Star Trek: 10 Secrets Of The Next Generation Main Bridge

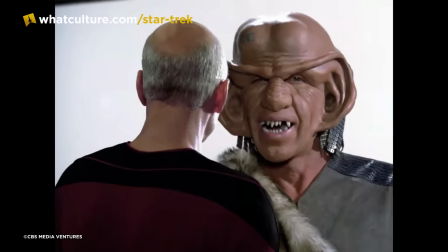(8:13)
This same curtain was also used for the bridge viewscreen when a static space view was required.
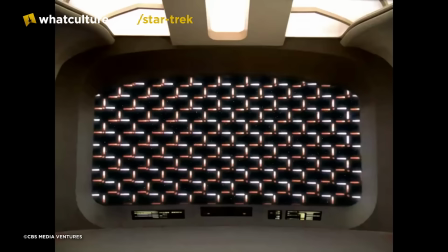(8:18)
At other times, a blue screen was lowered in front of the viewscreen and the VFX shots were edited into the viewer in post-production.
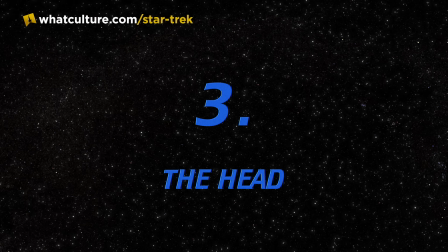(8:25)
If the viewscreen was not in shot, they'd move everything out of the way and there would be more space for the cast and crew to move around between shots.
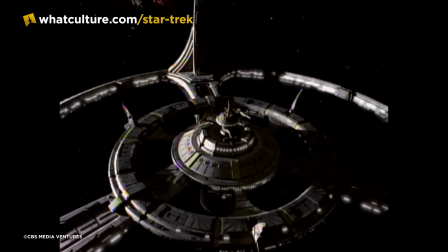(8:32)
3. The Head Star Trek V The Final Frontier famously featured the only appearance of a toilet aboard a Starfleet vessel,
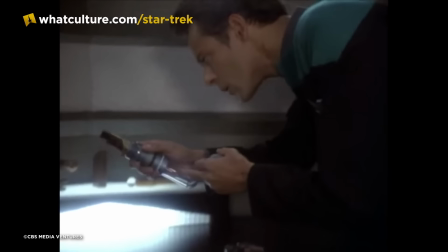(8:40)
and Star Trek Deep Space Nine made the occasional reference to waste extraction. But restrooms have mostly gone unseen in the Star Trek universe.
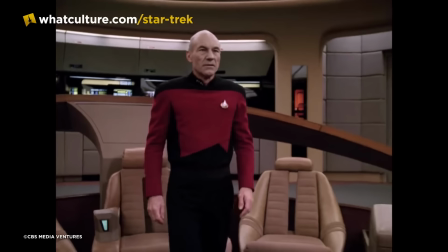(8:48)
However, the bridge of the Enterprise-D did have a bathroom at least, well, some of the time. The Enterprise-D bridge set featured six doors around its circumference.
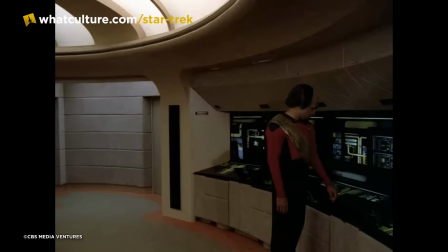(8:56)
Two led to turbolifts, another led to the dedicated Battle Bridge turbolift, another led to Captain Picard's ready room, and another led to the Observation Lounge.
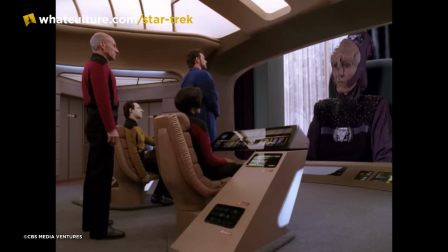(9:04)
All five of these doors were used by the command crew throughout Star Trek The Next Generation, but the sixth door was only ever shown being used by background actors.
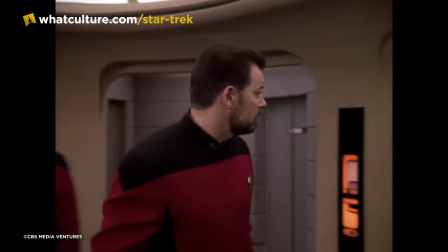(9:12)
Located directly across from the Observation Lounge at the rear of the bridge, this sixth door was labelled Conference,
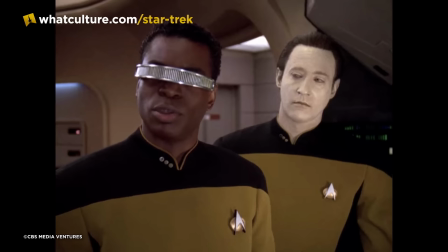(9:19)
until sometime in TNG's seventh season when the signage was changed to Head, aka the bathroom.
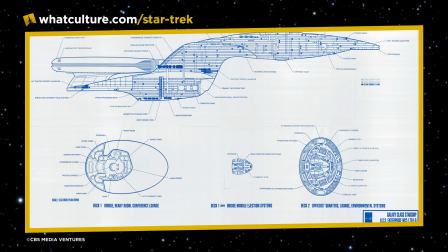(9:26)
According to illustrator Rick Sternbach's blueprints of the Enterprise-D, there was indeed a small bathroom behind that door complete with two sinks and a toilet.
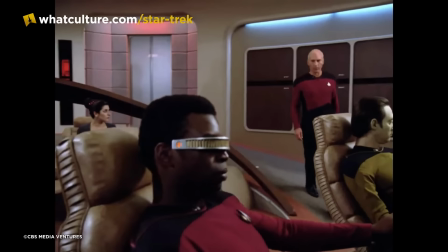(9:34)
Number 2 The Stolen Command Chair Like the bridge itself,
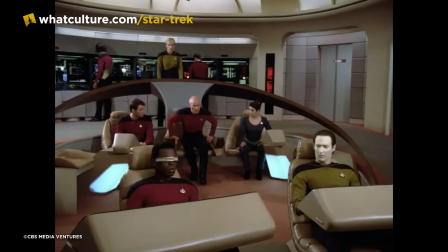(9:38)
Captain Picard's command chair saw a few revisions over the course of Star Trek The Next Generation's run, but was replaced entirely on two separate occasions.
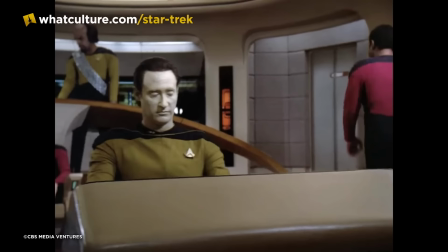(9:47)
The first time the command chair was replaced occurred between seasons 1 and 2, when the main bridge set received a major refresh.
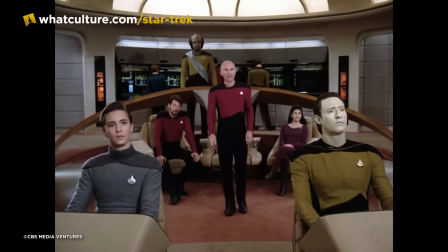(9:53)
The second time the chair was replaced, however, was for a much different reason.
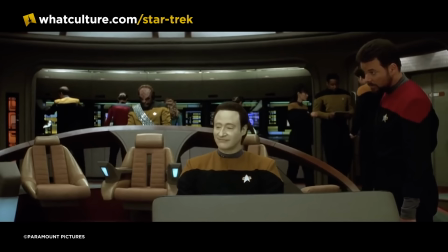(9:58)
Just after the end of Star Trek The Next Generation and with over two days before Star Trek Generations was scheduled to go into production,
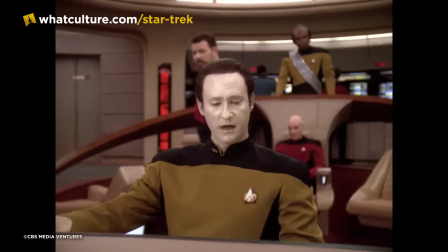(10:05)
the movie's producers were horrified to discover that Captain Picard's chair had been nicked.
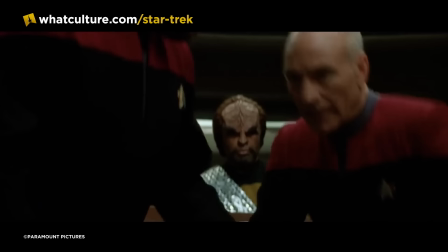(10:11)
Yes, stolen. This led to a mad dash by the property department which was forced to work nearly round the clock to create
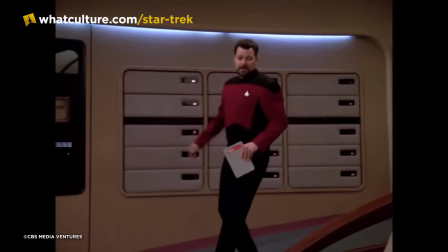(10:18)
a brand new Captain's chair utilising components of Picard's Season 1 chair which was thankfully still in their possession.
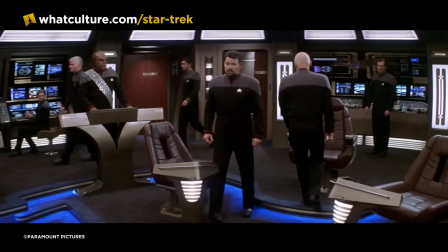(10:25)
Whilst it's hard to imagine someone nicking such a large prop from Star Trek, this happened once again.
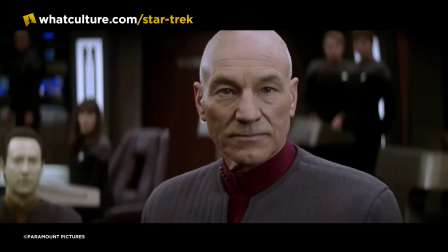(10:30)
Yep, that's right. During the filming of Star Trek Nemesis, thieves made off with Captain Picard's command chair from the Enterprise E,
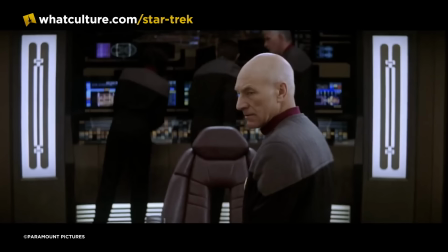(10:37)
forcing the producers to shell out $15,000 for a brand new one.
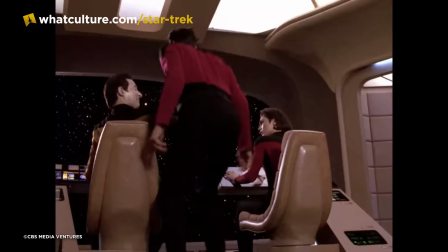(10:41)
According to a Paramount Pictures executive in 2002 interview with People magazine, the theft of the Enterprise E command chair was an inside job.
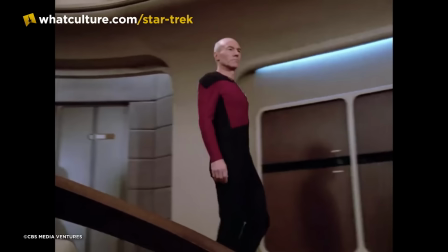(10:50)
1. 1.
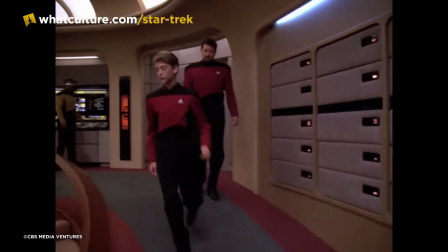(10:51)
Generations 2nd Generation Bridge The Enterprise D's bridge went through several minor updates over the course of Star Trek The Next Generation 7 years,
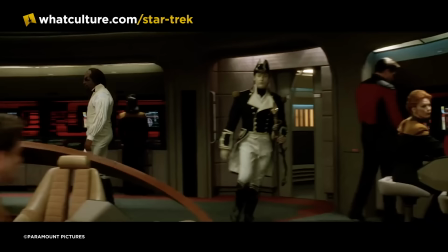(11:00)
but the set was given an extensive overhaul courtesy of production designer Herman
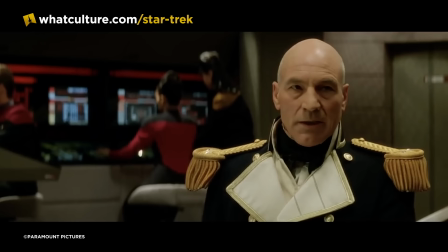(11:05)
Zimmerman and illustrator John Eaves for Star Trek Generations and according to Eaves,
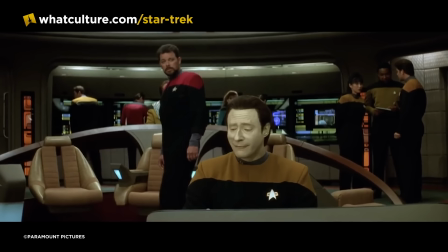(11:10)
Herman wanted to make the bridge more functional. To accomplish that, we raised the captain's chair slightly,
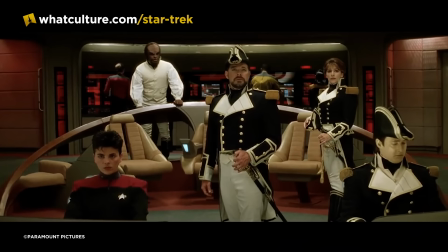(11:15)
symbolically putting his authority higher than those sitting in the two chairs that were flanking him and for functionality we also split the
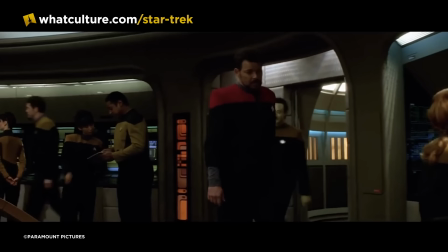(11:22)
ramps on either side of the commander center we still had a ramp going down but added two elevated stations one against either
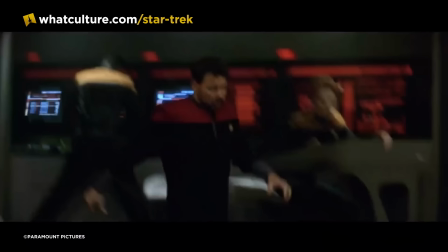(11:29)
wall where the crew members would work we also replaced an alcove filled with lockers and storage panels with a new graphic station
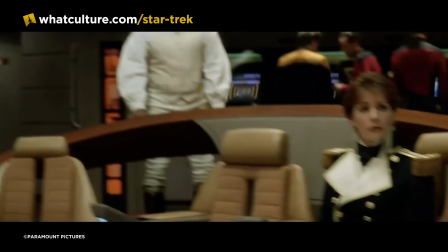(11:36)
courtesy of my kakuda of course and at one point we had added some new stand-up stations behind the captain's chair where wharf works.
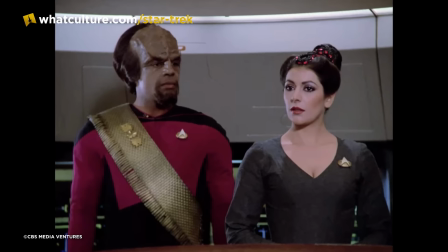(11:43)
It was a nice design, but it wound up being simply too much of a modification, so we dropped it.
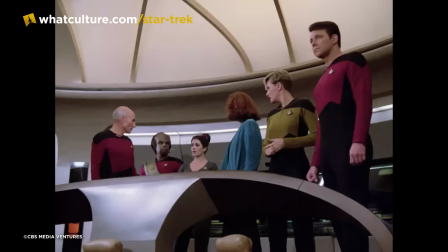(11:48)
The reasons for the revamp were practical though.
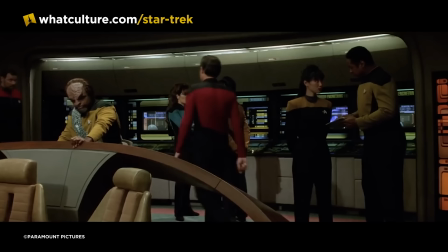(11:50)
Though the highly detailed Enterprise D sets were great for looking at on normal televisions, they weren't great for 90 foot theatre screens.
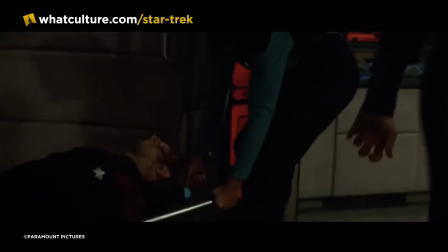(11:58)
The wider aspect ratio also inspired Zimmerman to rework the bridge,
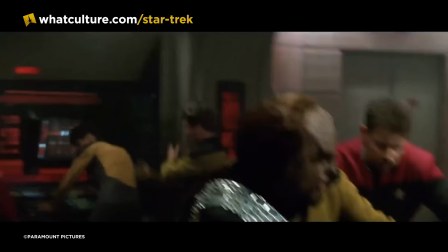(12:02)
adding in extra stations and computer terminals to either side of it, which allowed it to better fill the widescreen format.
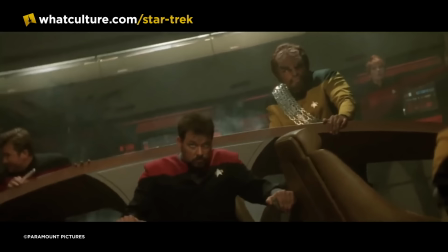(12:08)
Ultimately, the redesigned and upgraded bridge didn't last that long, receiving heavy damage in the battle with the Duras sisters and subsequently crash sequence before
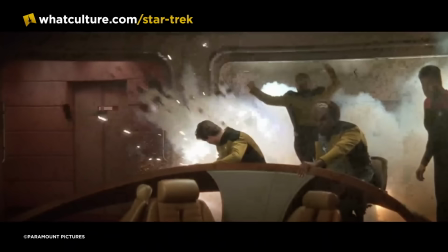(12:16)
being unceremoniously torn down after production on Generations Wrapped.